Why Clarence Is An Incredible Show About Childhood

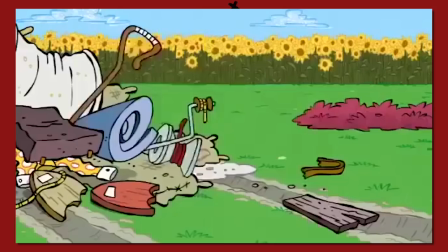One thing many people seem to miss in cartoons is this sense of cartoonish innocence.
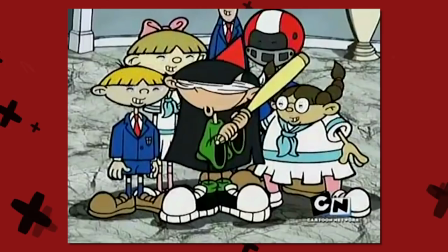When I grew up shows like Hey Arnold, Kids Next Door, and Edda and Eddie captured the sense of being in a neighborhood along with your favorite characters like a kid regardless of age.
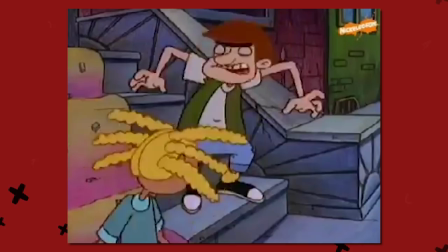They had this sense of adventure that relied a lot on your childhood wonder and well-crafted comedy.
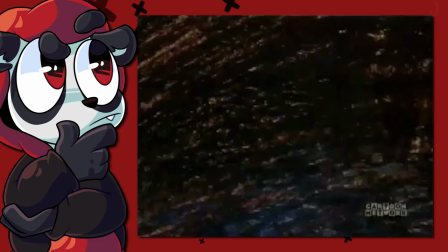Whether it was that they invented or the people they interacted with, it often came with a sense of curiosity,
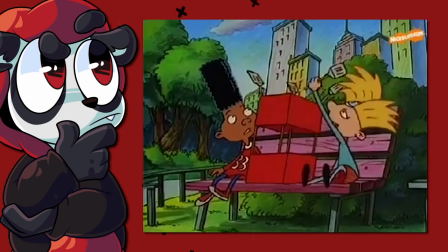naivety, or just a novel approach that adults who may have lost their childhood wonder would just never thought of.
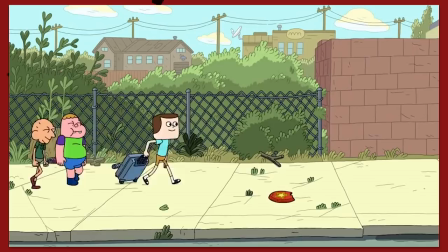It could be a gigantic battle that involves cool explosions and intricate scenes. Or just something as simple as a dare.
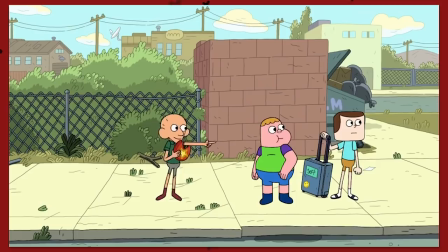I dare you to throw this right there. Okay.
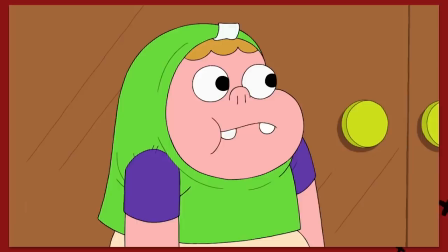The dares start very small and I enjoy that a lot. It gives reference to the escalation that is to come.
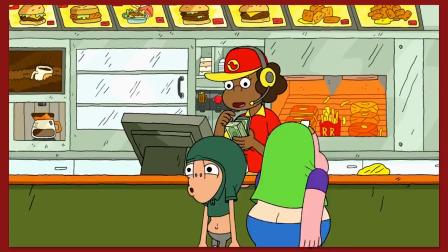It's not a new way to set up conflict by any means.
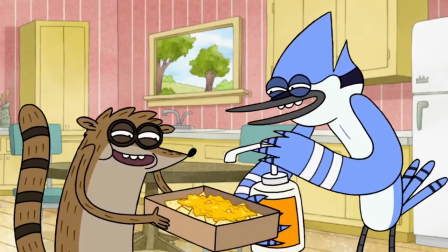The episode Do Me a Solid from regular show is actually very similar in structure even if the events that happen in it are drastically different.
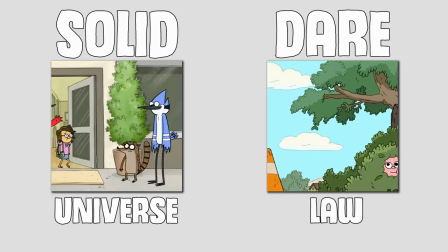They both played to the appeal of this universe law in a sense that you must do what the law is and with
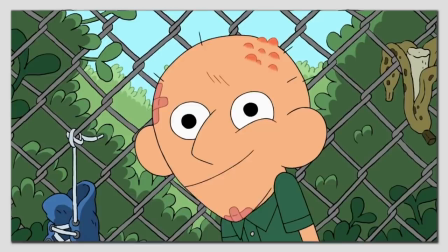both episodes they build the authority and power of this law based off of the loyalty and trust of the friendship.
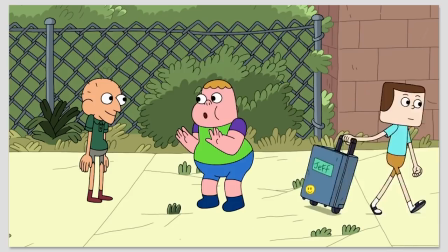In this case here Jeff picks truth instead of a dare but there is no truth so as a child would respond to another kid not wanting to do said dare,
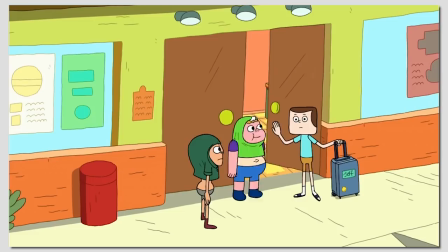Sumo responds with, Well,
then you're a chicken. And then what? That's it. Nothing worse than being a chicken.
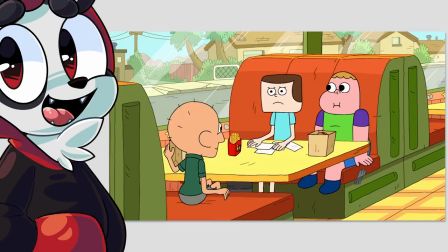Jeff, as minor as his actual scream time would be, serves as the perfect symbol of what is to come.
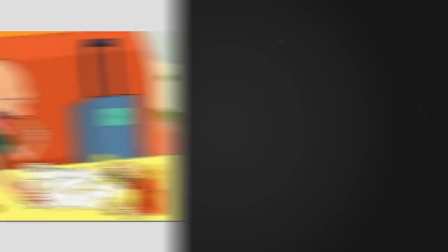Because it is with his cautiousness and timid nature that often serves as the voice of reason,
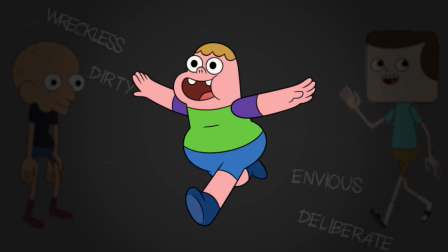contrasted well against Sumo's recklessness and often blunt personality. It is both of these extremes that often build Clarence as the near-perfect glue in the friendship.
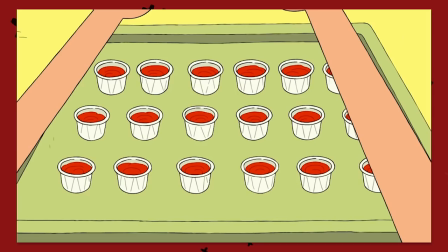And this friendship circle has grown and developed a lot and this episode is no different.
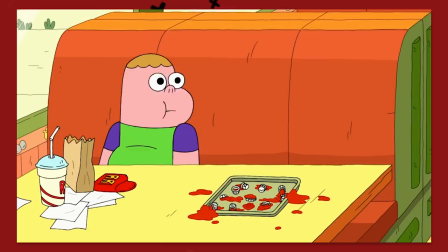In fact, in this episode it is taken to another level because the roles would change.
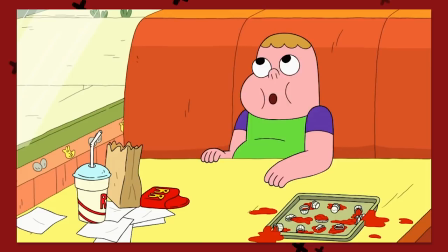Said voice of reason Jeff would actually not be in the latter half of this episode too much, leaving someone else to be the voice of reason for the other person's questionable actions.
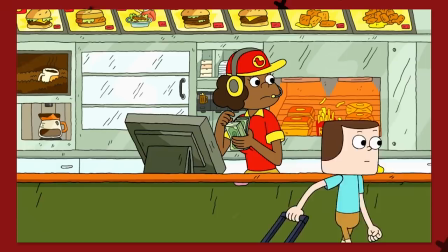21, 1, 2, 2, 1, 23, 1, 20...
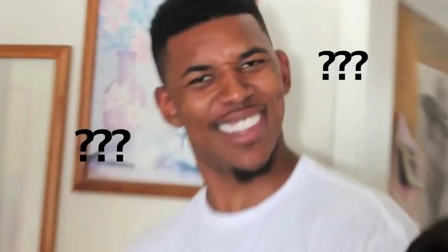Dang it! 1, 2...
But wait, you didn't even restart what you counted, you just started counting at the spot that you forgot, like what?
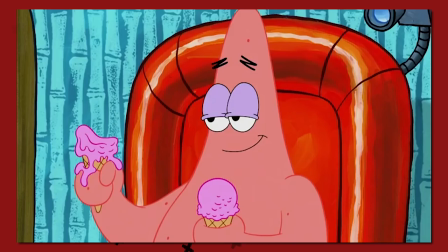It's like when SpongeBob counted sand on sand, but that's another episode that I actually talked about.
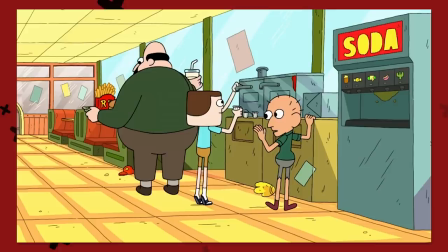But getting back to the point of questionable actions, we actually see that dares rise in intensity quite nicely, without seeming too jarring in terms of pace.
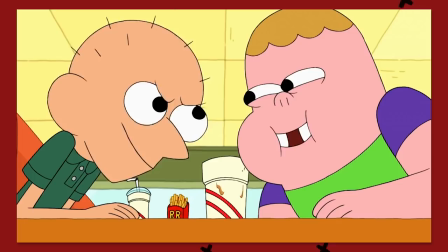Note here how the burger falls to the ground, and then they look at each other, and you can easily predict that Clarence will now dare Sumo to eat it.
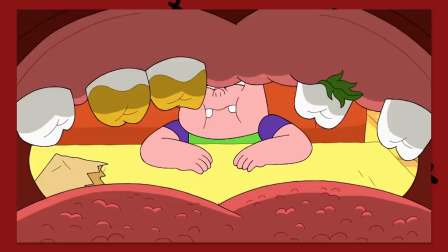It's a really nice pace combined with this frame of inside Sumo's mouth. It gives off a gross but in a way that a child would naturally be sort of way.
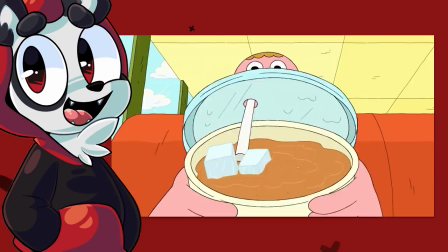I feel like the gross aesthetic, as polarizing in our community as it may be, is merely a tool in the grand scheme of emotions.
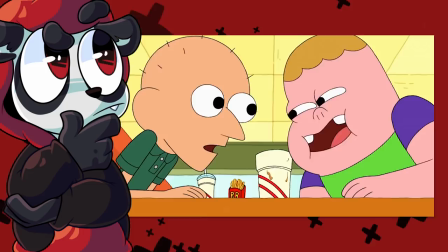And disgust, while a negative emotion, isn't inherently a bad thing to use in animation, like so.
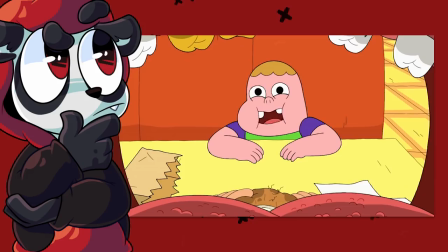But it never comes across that the episode primarily wishes to gross you out.
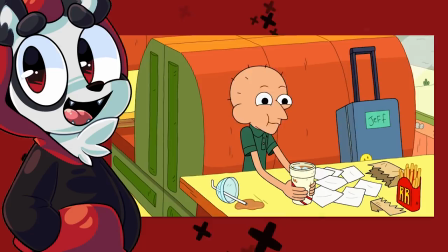It merely uses these things, like the scene with the burger and the following scene with the fries, to show you that they have to do the dare no matter what, or they'll be chicken,
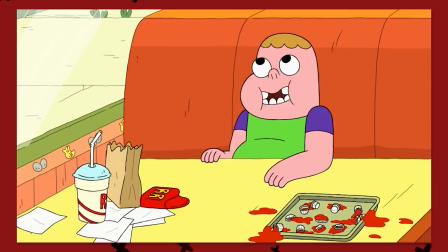no matter the consequence. This actually evolves when Jeff's ketchup that he initially went to get is destroyed by Clarence dare you to
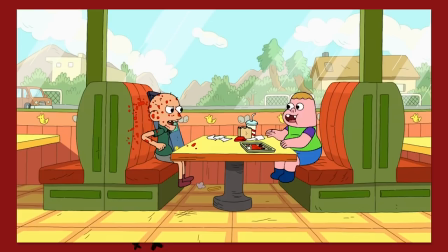To make Jeff smile
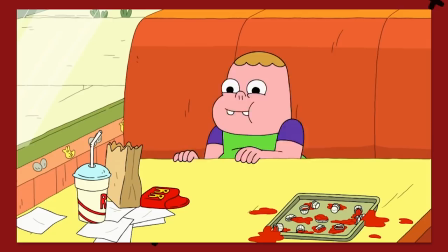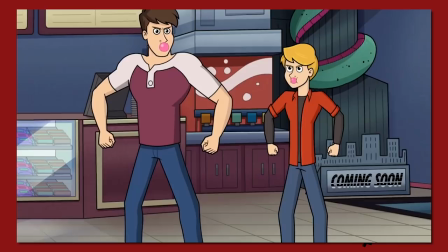Little arguments like that really sell the show to me It doesn't seem condescending in the way that your average Nickelodeon or Disney show may be
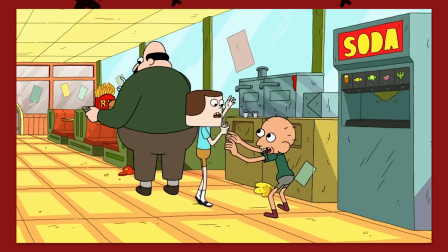or at least make interactions appear It does seem like something that would happen and I am looking through the lens of a genuine story and not something that
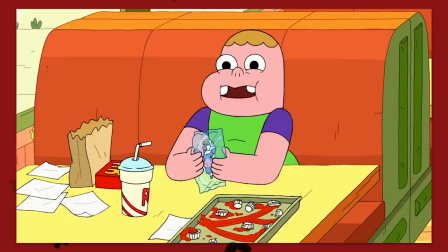has been market tested and true for me. I also praise the subtle bump of Mr. Reese who will be very important to a point I plan to make later.
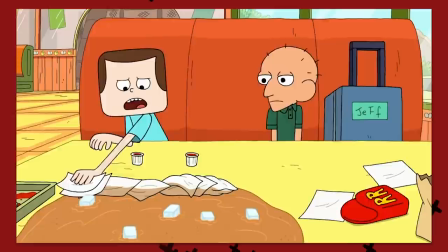They continue to do dares that cause messes around them, with both Sumo and Clarence not caring because it's fun as children would normally do.
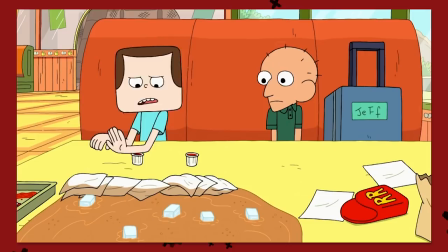However, a very important part of Jeff's role is highlighted here.
The next time you decide to do something, anything, ask yourself, would Jeff do this?